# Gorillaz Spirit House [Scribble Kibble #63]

Welcome to Scribble Kibble, an animation show about how animations are made. I'm gonna dig into my animation pile for something that will make an easy, straightforward episode. Maybe something 3D? Like 3D's ever straightforward. Oh, I know, Gorillaz Spirit House.
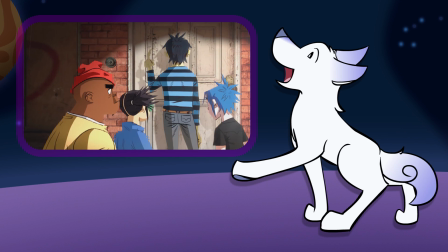(0:13)
That's 3D, I think. Let's do that one. Check the link below. Wait. I'm gonna give you the link to the 360 version. If you're watching on your phone, hold your phone up and literally turn around to look around the environment. If you're on a computer, click and drag around on the video screen or use the WASD keys and you can look around.
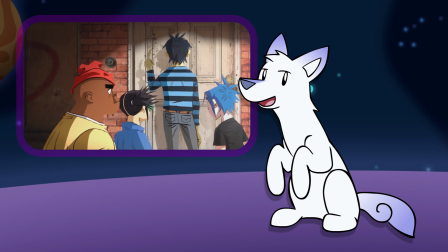(0:32)
Or, put on your VR headset. Go! Now satisfy my curiosity. Did you try to stay focused on the characters or did you end up looking around at everything else?
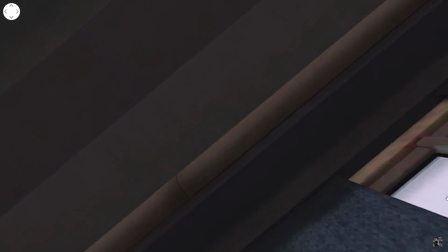(0:45)
I stared at the sky and then the ceiling for the last minute to see if anything happened. Nothing happened. If you found your eyes wandering, that is the major problem with animating movies in 360, let alone virtual reality.
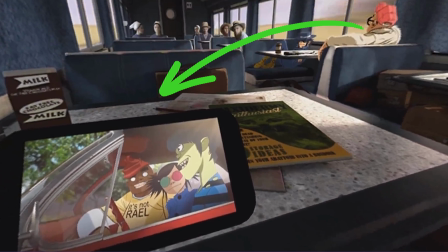(0:57)
Now think about it. How do you keep people watching the story? Ha! Trick question, you can't! You can't force someone to stay focused in a true free-to-roam environment.
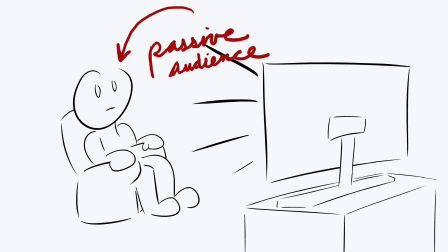(1:10)
And for that reason, traditional storytelling methods don't work.
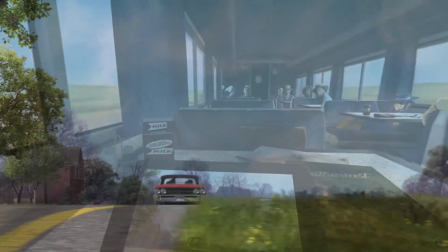(1:14)
Watch the regular version of Spirit House and it's a completely different experience than the 360 version.
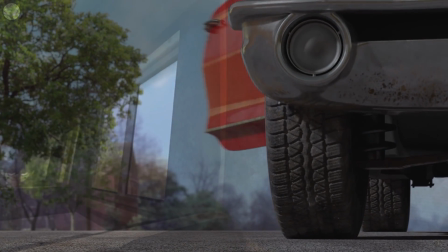(1:19)
There's a level of editorial control in the flat version that you won't get in the 360.
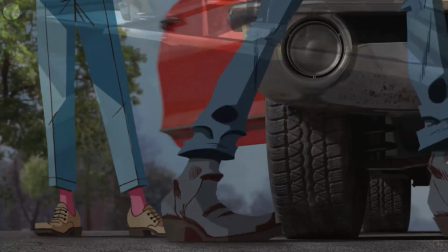(1:24)
Just like there are these fully rotational spaces you can look around in 360 that you don't even see in the flat version. I mean, geez, in the 360 version you might not even see the first minute of the animation because you end up looking around the train car you're stuck in. Is one of these better than the other? Not really. They're just different.
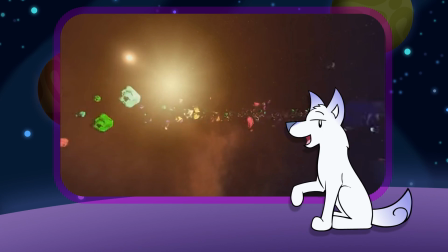(1:42)
The 360 version is actually really well designed so that even if you do wander, you still get the magical, trippy music video experience.
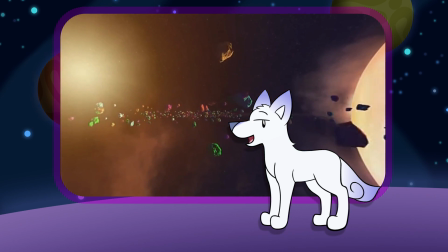(1:49)
Especially in that asteroid field. You can enjoy the music and watch those fruity pebble rocks floating by. The storytelling isn't a critical component of being able to enjoy the animation, and that's why the video works in 360. Like almost every other Gorillaz animated music video, everything about Spirit House is superb.
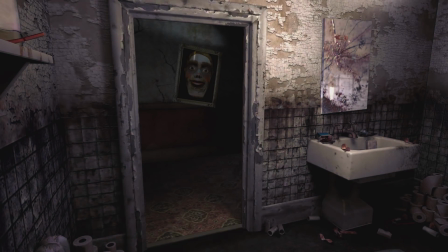(2:08)
Both the 2D and the 3D animation are top quality. The textures on the 3D environments could fool you into thinking it's a stop-motion set.
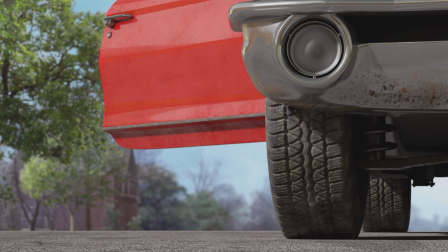(2:15)
Look at this. Looks like tiny little props made in the real world. And the set artists couldn't just do whatever they wanted. Their art had to fit inside the limitations of Google Spotlight so it would look good in 360 YouTube. Of course, all this pizzazz comes with a price tag. $800,000! Woo!
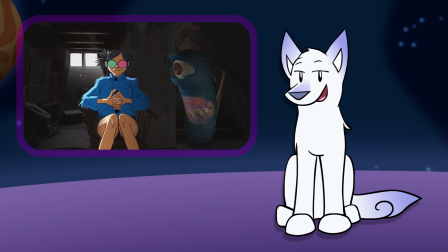(2:33)
One of the particularly interesting things to me is how the snake monster's mouth appears to be a movie clip projected onto the 3D model.
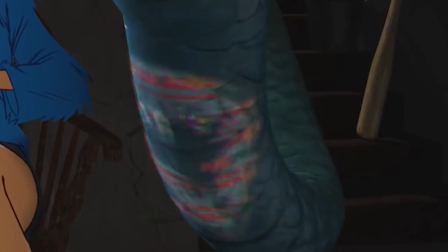(2:42)
In other words, an animated texture. That flat, violently ugly mouth is pretty horrifying.
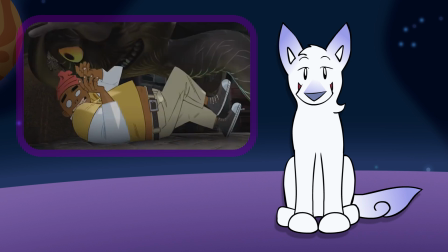(2:49)
Ugh. There's at least one scene where the 2D animated characters clip through the 3D characters.
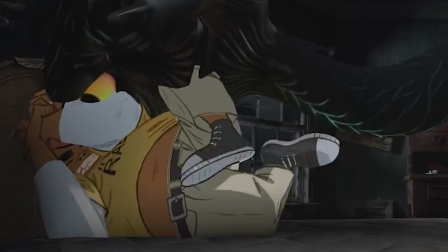(2:54)
Whoops. This is probably the result of the 3D character animator wanting to keep the monster centered in the shot and look like it's shouting in Russell's face.
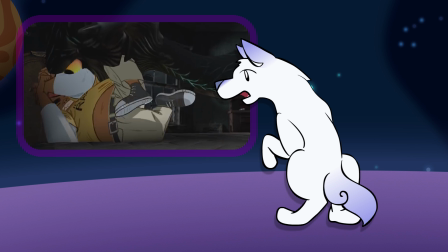(3:03)
That clipping would go away if the 3D model were moved up a bit.
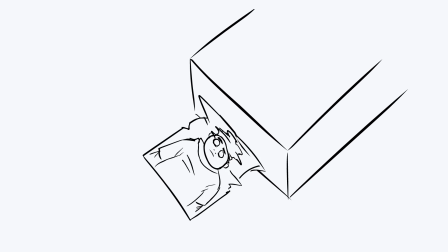(3:06)
I mean, you're trying to keep a 2D piece of paper art with fake depth from intersecting something with real depth.
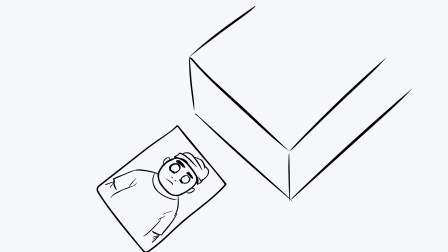(3:12)
It's a fun dance of planning, layer stacking, and masking. And sometimes it's just not worth doing if nobody's really going to notice it unless they're, critically looking at the animation to see how it's made. I mean, who does that? If you're thinking of making a 360 YouTube video yourself, this is what you do.
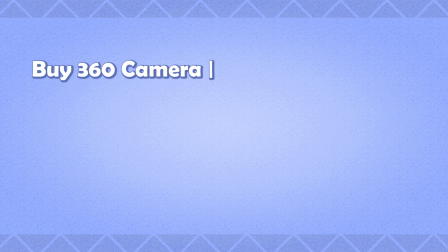(3:30)
You either buy a camera that can record in 360, or you get software to stitch together videos to make a 360-degree setting. Then you download a YouTube application that will apply metadata to the video to enable 360-degree compatibility, and you upload it. Pretty simple. Of course, it sounds deceptively simple. There's plenty of bad or mediocre 360 videos where you can see the seams where the videos were stitched together, or where the depth of field sucks and you feel more like you're looking at a ring of video that surrounds you rather than standing in the environment itself. For 360 animations like the one you just saw, you need to design them in 3D.